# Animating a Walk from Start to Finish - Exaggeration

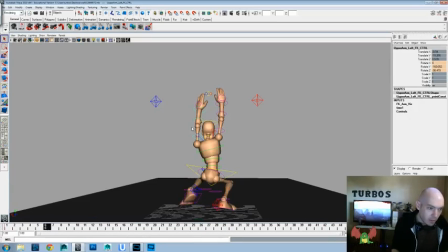(24:42)
So if you get what I'm saying, if this one's the upward reaching one, this one will almost be line of actioning into that one. And again, if you're not watching this on YouTube or you're just listening to it, that's probably not going to be a very good description, but
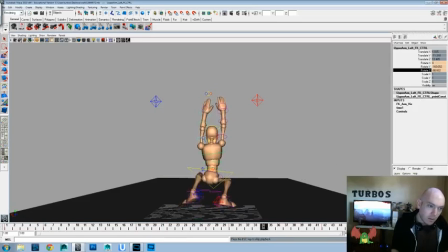(25:04)
so let's see how that looks. Okay, I think that works okay. Maybe a little less, but I think that idea works all right with that. And let's do a little bit of give onto the elbows as well, because those are feeling pretty rigid.
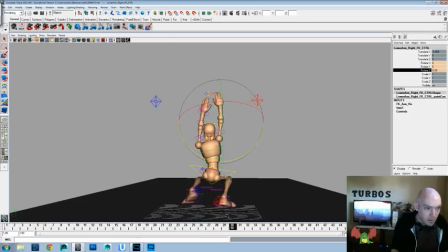(25:23)
Maybe there, there, there, and there. So let's see how that looks. Still feeling like it's moving as a unit, so maybe timing will do that.
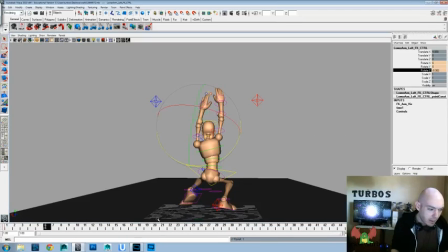(25:40)
But I like the idea behind that, so we'll still play with it and see what we can figure out, because I feel like that works for me. But I don't want it to be so rigid either.
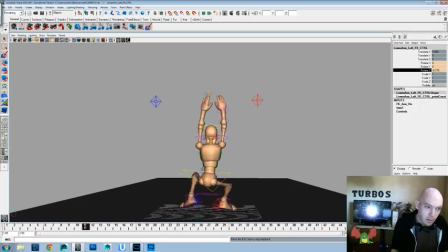(25:57)
So let's start getting into it. And let's get the hands moving too. So this one, we want it really reaching almost straight up. And then getting it so that your eye would follow into there.
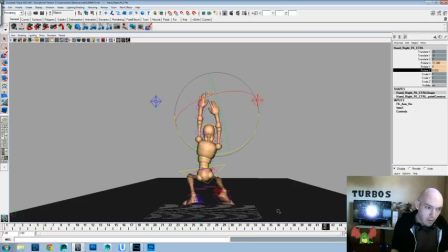(26:15)
And straight up. And so that your eye would follow, like it's almost pointing into that other hand. And there, so let's see. Okay, now let's just try offsetting these by a couple of frames.
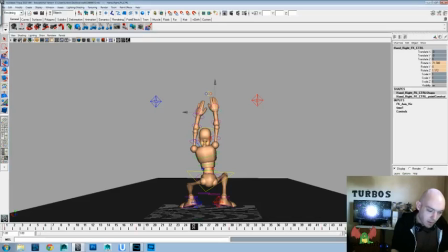(26:31)
So we'll drag, collect them both, and drag them back. And let's see if that'll mix up the action enough for us. Okay, I feel like the hand's working okay, but we need to accentuate the forearm a little more.
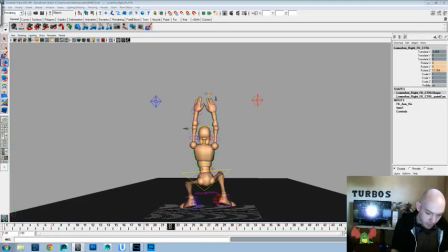(26:52)
One of those brain farts. I hate it when you get those brain farts. Where you're like, I know this word, I use this word often. What is that word?
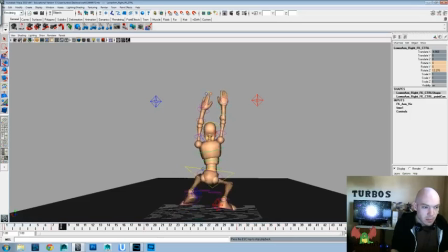(27:08)
Okay. Again, I don't want too much animation in those arms. I still like keeping them like they're reaching up, but we just want a little bit of give there, so. I think this is going to be where we find
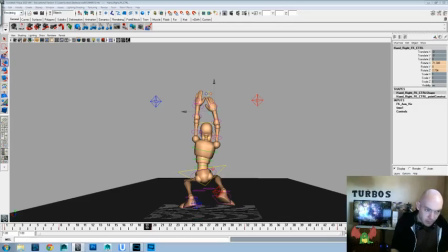(27:31)
that we spend a little extra time today on this walk, is figuring out how we're going to get these arms to work. Because there's infinite numbers of possibilities of things of how we could do this or not. So, and let's do fingers.
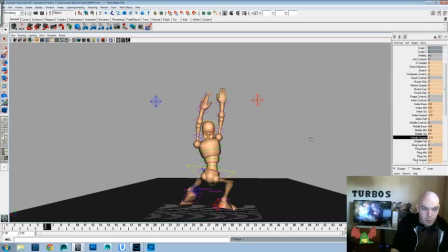(27:48)
So fingers will do this, and do that, and do that. And then when they're there, we might do the opposite, but we'll start off with going with this idea.
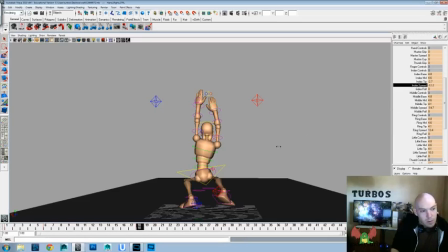To where they're in on this position, reaching out, and then
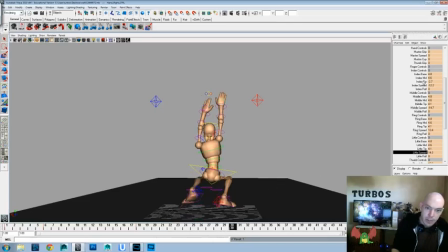(28:19)
go back out there, and then in here. And by in, I mean inward towards the middle center of the body, and then out, or it's away from the center of the body.
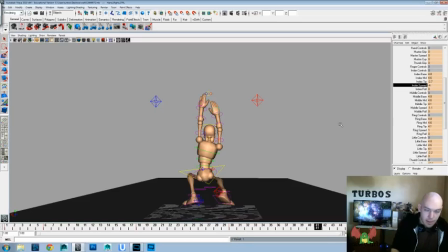(28:34)
But we might do the opposite here. Again, like I said, I think for today's walk, this is where we're going to spend a lot of our time, is just really breaking down how these arms are going to work and how we can keep them alive.